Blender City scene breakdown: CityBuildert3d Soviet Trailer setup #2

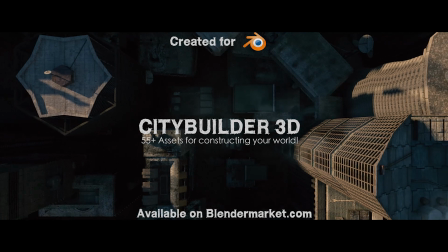[0:00]
What's up guys, it's Brad from Lotarchitect here.
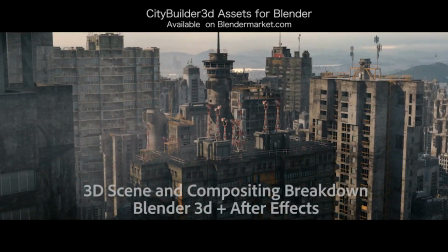[0:01]
In this video, I'm going to be showing you the scene and compositing breakdown of the second new shot in our City Builder 3D asset-based add-on trailer with our new Soviet assets.
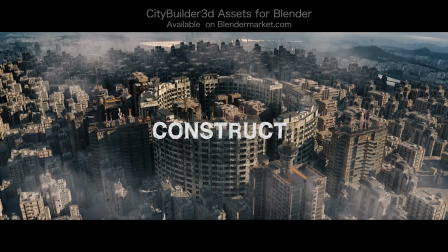[0:11]
Like the last video, breaking down the first new shot in our trailer,
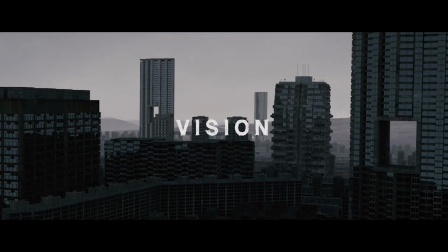[0:14]
this is not really a tutorial but a scene and compositing breakdown so that you can hopefully get some workflow ideas for your own projects inside of Blender.
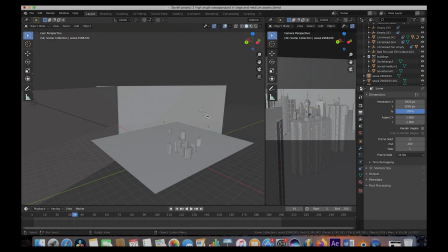[0:21]
Anyways guys, let's get started. Here we are inside of Blender. This is our scene setup here. It's pretty similar to the last scene setup video that we created, but we did use some new concepts as well. As you can see here on the right side, we have our camera view.
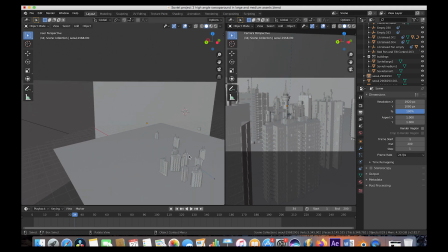[0:33]
Again, we've used the cable cam cinematic movement rig to animate our camera moving around the center building here.
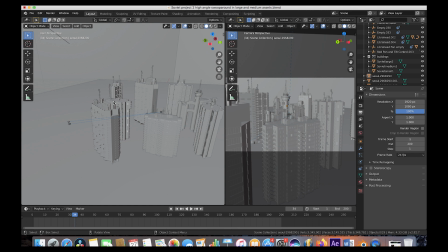[0:39]
This is actually probably one of my favorite shots that we created for the trailer just because of the way the camera moves around the main building here. As you can see here, we have our cable cam pan and tilt control directed sort of at this building in the center of our scene here,
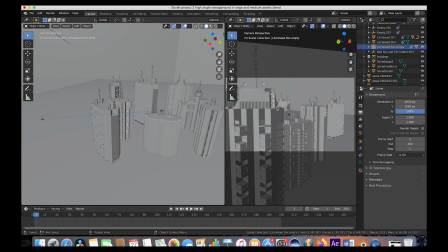[0:51]
and then our cable cam cinematic movement rig kind of tracks from behind this building here in the foreground and then moves its way around the main building
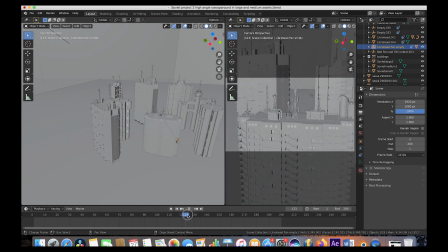[1:00]
in the center of the cityscape shot. So one of my favorite animations as you can see we're also animating the pan and tilt control to tilt up as the camera moves around the building to kind of create a more dynamic shot. We've also actually for the camera move if we select the camera here and go to the camera tab you can
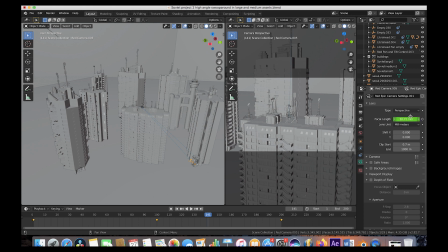[1:17]
see that we've also animated the focal length to change to zoom in over the course of the shot as well.
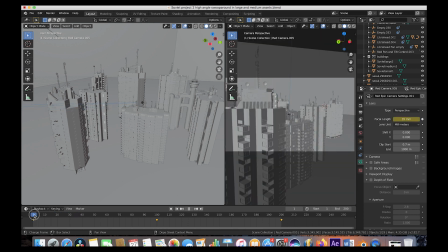[1:23]
So as you can see here, as we move through the timeline, the camera is zooming in from 35 millimeters all the way up to 50
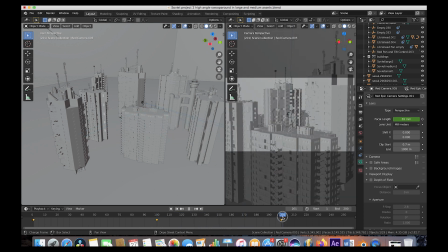[1:31]
and then eventually to 65 millimeters at the end of our shot. So one of the cool ways you can create some more dynamic shots without the audience actually noticing the zoom as much is by actually tracking the camera sideways as the zoom is occurring.
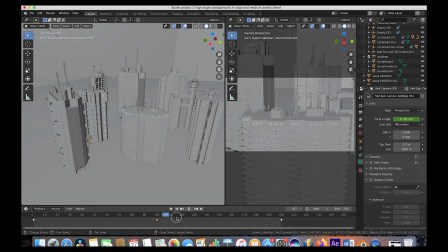[1:45]
So as you can see here, when we go through the timeline, you don't actually notice the zoom that much just because the camera is moving as well.
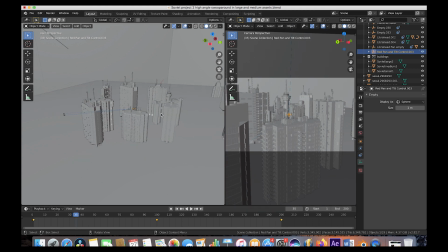[1:52]
So that was the camera move for the scene. To create our environment, of course, we have our main building in the center here.
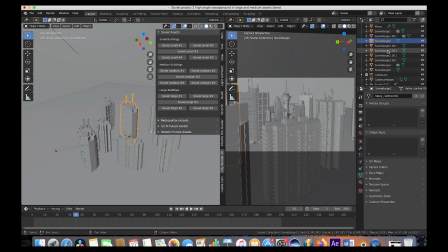[1:58]
Again, we're using our new Soviet assets. In the main part of our scene here, we used Soviet Large 2, Soviet Large 1, Soviet Large 3, and Soviet Large 4. And then we've duplicated Soviet Large 2 a few times by using Option D in order to keep the same attributes as the previous version of the building so that the file doesn't get as big.
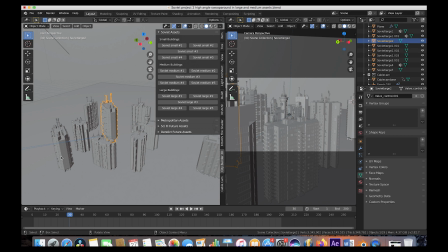[2:17]
And we've duplicated the second of our Soviet large assets as well just to kind of put in different areas of our shot. So the first thing that I do when I'm creating any of these city shots is I try to strategically place very specific buildings before I create a particle system and just spread a whole bunch of little buildings along a plane here which you'll see in a second.
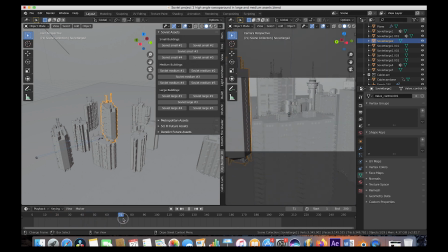[2:35]
So all of these buildings in the scene I've just very specifically placed them to kind of create the background of our main shot and then
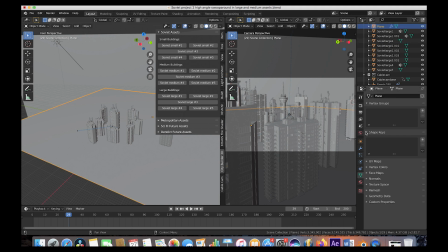[2:43]
as you can see here when we select this ground plane here and go to the particle tab here you can see that we've actually added a particle system
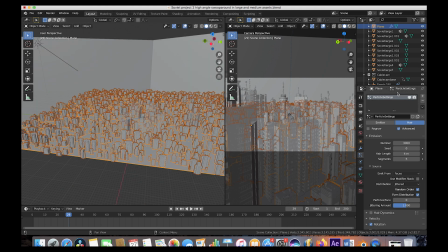[2:50]
to it and if we go ahead and enable the view option on the particle system you can see that in addition to our specifically placed larger
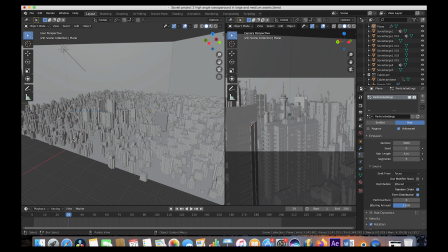[2:58]
assets in our scene here we've also just to fill in the background and to fill in the spaces below the buildings we've distributed a whole bunch of these smaller soviet assets across the particle system on the ground plane to our scene and that's just to kind of fill in the spaces along the ground to
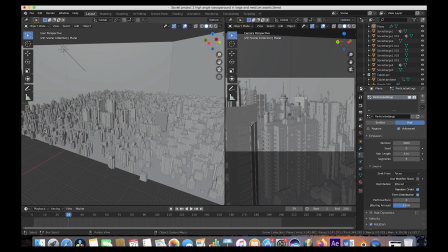[3:12]
create a little bit more realistic environment lighting wise in addition to fill in the background by the sky plane that we've added here as well. So that's what we've done here for the ground plane. We've just created a basic particle system. I have a tutorial on creating a particle system like this on our channel as well. So if you don't know how to do this specific look, I'll go ahead and put that tutorial in the description below as well.